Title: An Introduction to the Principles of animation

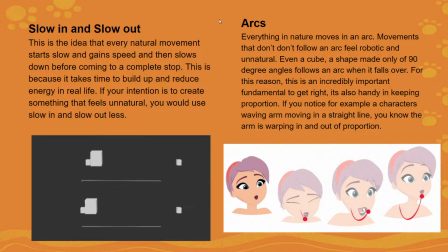994s
So this principle refers to how everything in nature moves in an arc. Movements that don't follow an arc feel robotic and unnatural. So even a cube, as I've said, a shape made of only 90-degree angles, follows an arc if it falls over, because it's pivoting on a corner or whatever it is.
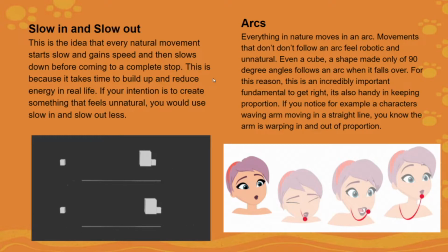1014s
So this is an incredibly important fundamental to get right. It's a handy tool for keeping proportion. And if you notice, for example, a character's waving arm moving in a straight line, the arm is warping in and out of proportion.
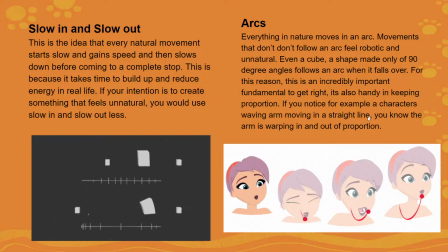1029s
So we'll find examples of that in a second. Or we'll actually probably work with arcs in the demo.
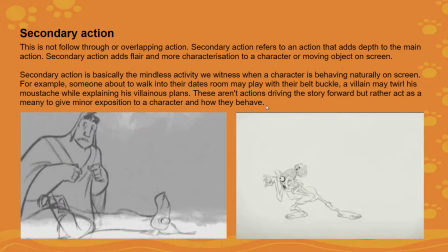1038s
Cool. So now we come to secondary action. So again, follow through and overlapping action often get confused for this. Secondary action is adding a little more detailed information about the character. It requires some level of thought. And what I mean by that is it shows us that the character is processing something in their mind.
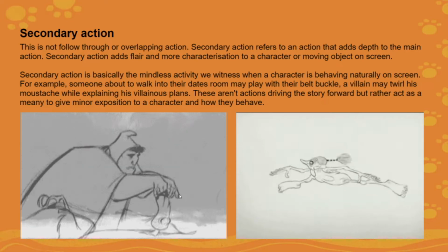1057s
So you can see Pacha over here. He's supposed to give CPR. That's the main action. That's what he should be doing. But you can see very clearly he doesn't feel really good about this. He first starts by looking around, really anxiously. He wipes his shirt.
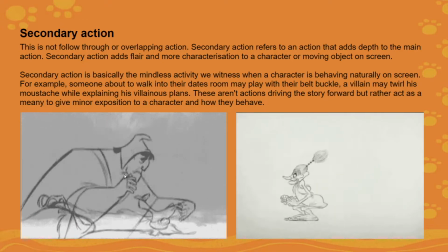1074s
He has to take a deep breath, rub his hands, very carefully open the mouth, and then he's revolted. So all of these little additional actions and bits of acting you've added to the character add so much more, and they really tell us what's going on in their head.
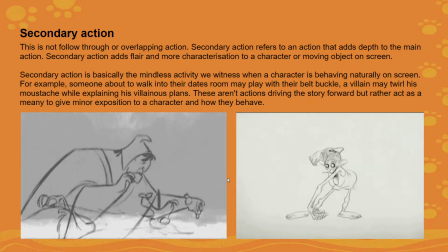1091s
So another, this is also sometimes called, activity for acting. What's his name? It's called acting for animators. I forget the author's name.
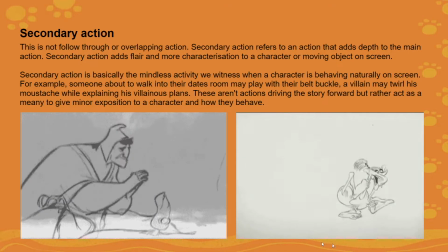1107s
I've got the book. I'll find it and I'll post it. But basically, to add information to your character, even when they're not doing anything, you give them what's called activity. So if you look around at people, for example, just standing, at a bus stop,
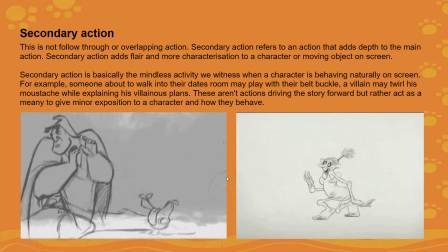1125s
if there's a man talking to a woman and she's looking at him, but you see her twirling her fingers, or maybe she's crossing her arms slowly and starting to move away, it can tell you she's feeling uncomfortable.
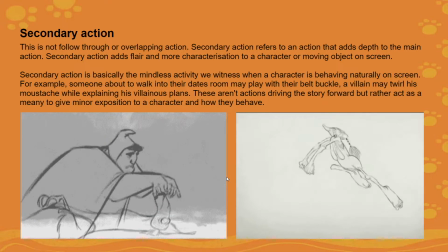1140s
It's not the main action, but it's adding little details that give more information about the person themselves. Can the slow in and slow out be considered as a way to create slow-mo shots? That will, so it will have an influence there.
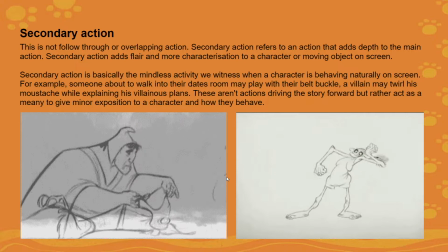1158s
That principle will be at play, but that will come in more at timing and spacing. So we'll get to that one soon, and we'll work with that in the demo as well, I think.
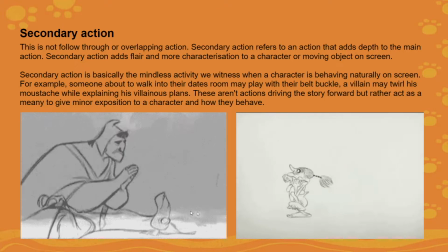1171s
Okay, cool. And then the second clip over here, this is from The Cobbler and the Thief. And this is this little witch that needs to go run somewhere. But you can see she's kind of kooky. She's got a lot going on. She has to get ready for her run, stretch, build her energy up.
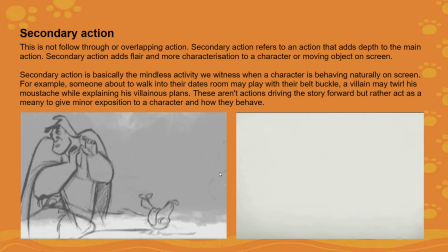1191s
And then there's a lot of additional action added that tells you she's really not all that right in the head, even though the action should just be running. That's the main point of the movement here. Okay, so follow through and overlapping action, it's unintentional,
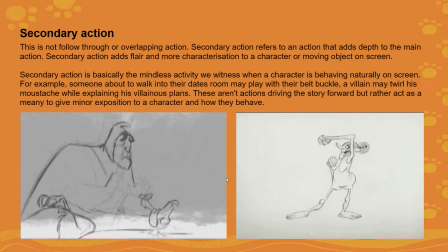1209s
it's just physics acting on a shape or on a character or on an object. But secondary action has thought behind it, even if it's unconscious thought.
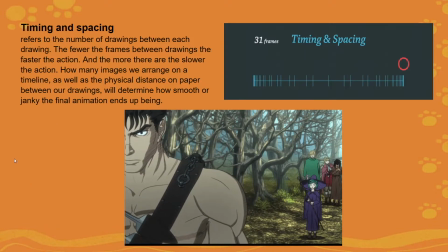1221s
Okay, here we go, timing and spacing, and I absolutely love this. This killed me. So timing and spacing refers to the number of drawings between each frame.
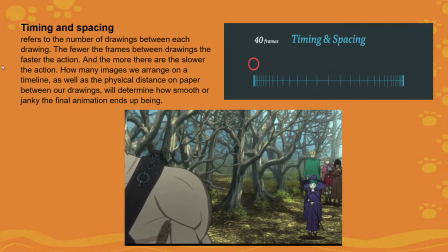1231s
The fewer frames between drawings, then the faster the action will read. The more there are, then the slower the action will read.
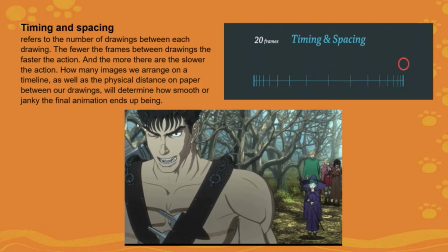1238s
So that answers your question there, Trickster. If you want to create a slow-mo shot, you'll add a ton of drawings in between.
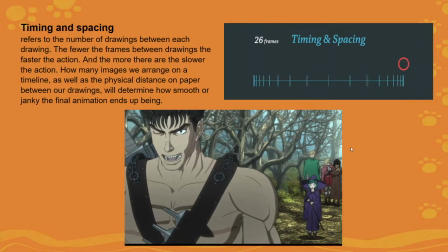1246s
So how many images we arrange on a timeline, as well as the physical distance on the paper between our drawings, will determine how smooth or janky the final animation ends up being.
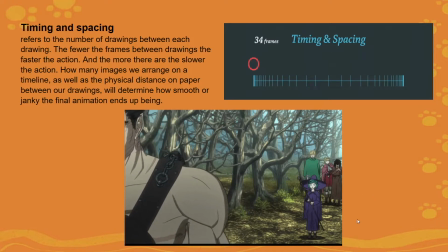1256s
So below is an example of very, very bad timing and spacing.
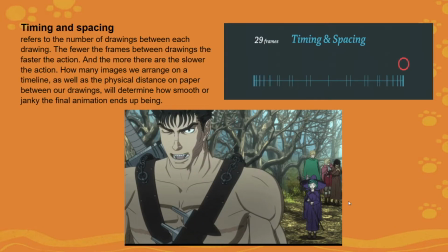1261s
When someone walks towards us, especially so close, it feels like they should be moving at a much faster speed.
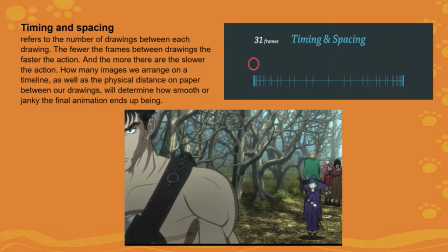1269s
But because the animators wanted to keep him in scene long enough to say his words, it feels like he's taking a really small baby steps.
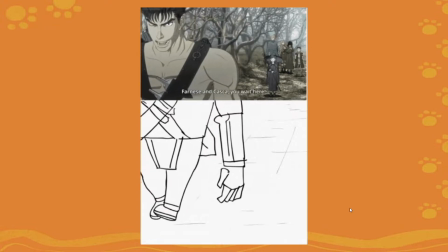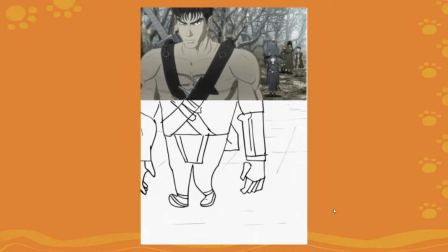1281s
So it's literally just a bad timing.
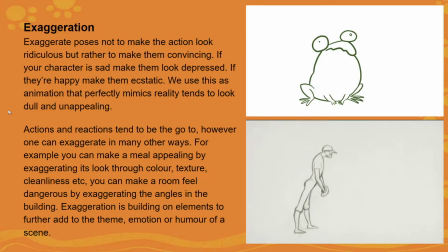1287s
Cool. The next thing we want to chat about is exaggeration. So exaggerating a pose, exaggerated poses, not to make the action look ridiculous, but rather to make them feel convincing. If your character is sad, make them look depressed. If they're happy, make them ecstatic.
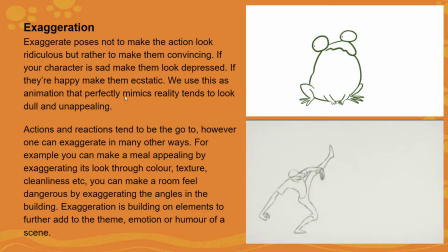1306s
We use this in animation to perfectly mimic reality. We use this as animation that perfectly mimics reality, tends to look dull and unappealing. So if it's rotoscoped, it just looks like traced footage.
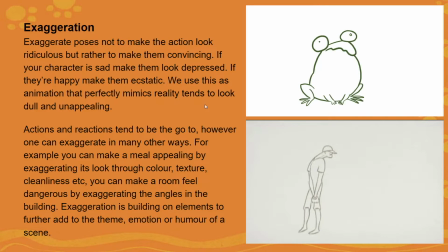1320s
But if we add a bit more to it, bring the flavor a bit, it starts to make things a little more interesting and actually makes it feel a little more believable. I think one of the best examples is there is a short film. I'm going to drop the title in general chat because the title is very strange.
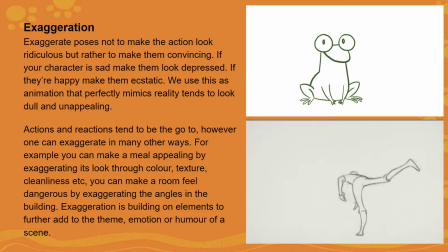1340s
That is the title of the film. It's brackets with 2 O's in the middle. And it's about the sensation of having a runny nose with a cold. We can actually have a look at that afterwards. It's only like 6 minutes long, I think. Okay, so actions and reactions tend to be the go-to.
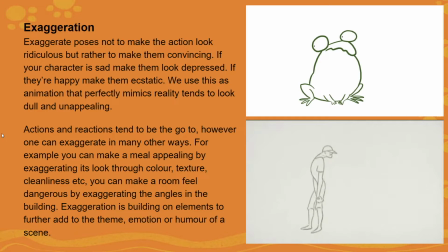1358s
However, one can exaggerate in many other ways. For example, you can make a meal look exaggerated by making the color a lot more appealing, making everything really bright, textured, clean. You can make a room feel very dangerous by exaggerating the angles in the building.
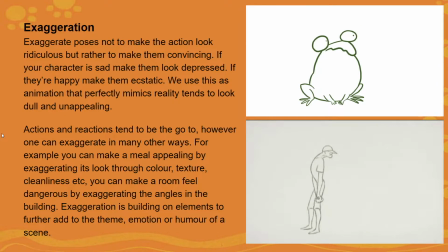1377s
So exaggeration is not just about the movement, but it's also about the actual setting you're putting everything in. Like very often you'll see if a character comes to a cliff, the cliff will suddenly get super, super high up. I think Wile E. Coyote does this the most,
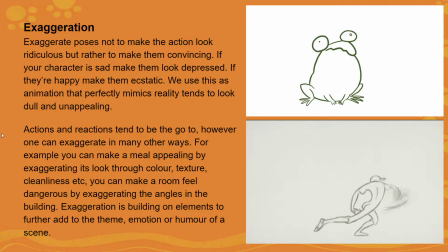1398s
where it will just exaggerate how high up we are, and it really adds to the stakes. So I think one of the best and worst feeling bits of exaggeration was this episode in SpongeBob.
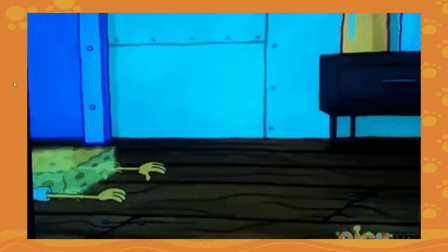1410s
The fucking Splinter.
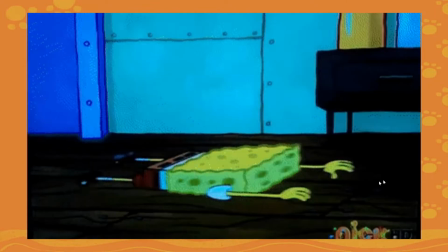1413s
I don't know if anyone remembers this episode, but it was scarring because that Splinter just got more and more ridiculous for the whole episode.
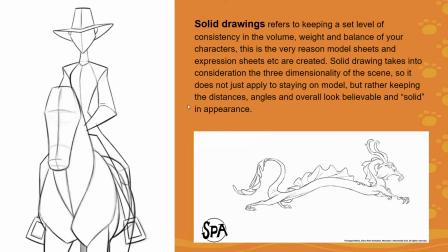1423s
Cool. The next thing we'll chat about is solid drawings. So this refers to keeping a set level of consistency in the volume. When we say volume, I always use the example of, think of a ball of Play-Doh or press stick. You can change the shape as much as you like, but it will still weigh the same.
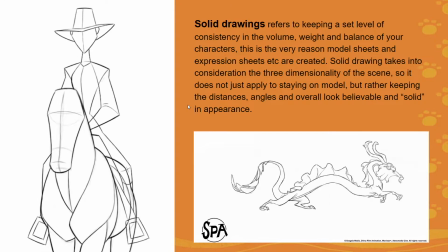1443s
Unless you actually cut it up, that Play-Doh ball will be consistently, and that is what volume is. It's how we maintain that weight of something, even if we're stretching it and squashing it. Sorry, Shannon.
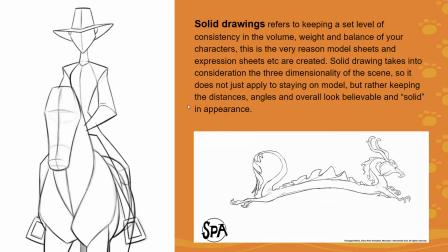1461s
So this is the very reason that model sheets and expression sheets are created, is to ensure that we keep volume consistent. So solid drawing takes into consideration three-dimensionality of a scene, so it does not just apply to staying on model,
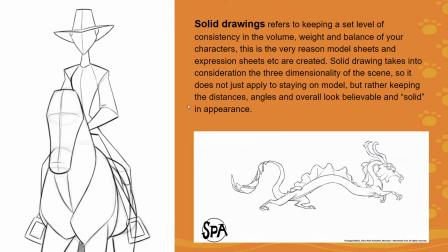1476s
but rather keeping the distances, angles, and overall look believable and solid in appearance. Okay, so Sparse Studios has got some gorgeous examples here. I've used a lot of theirs because I just love how their stuff plays through.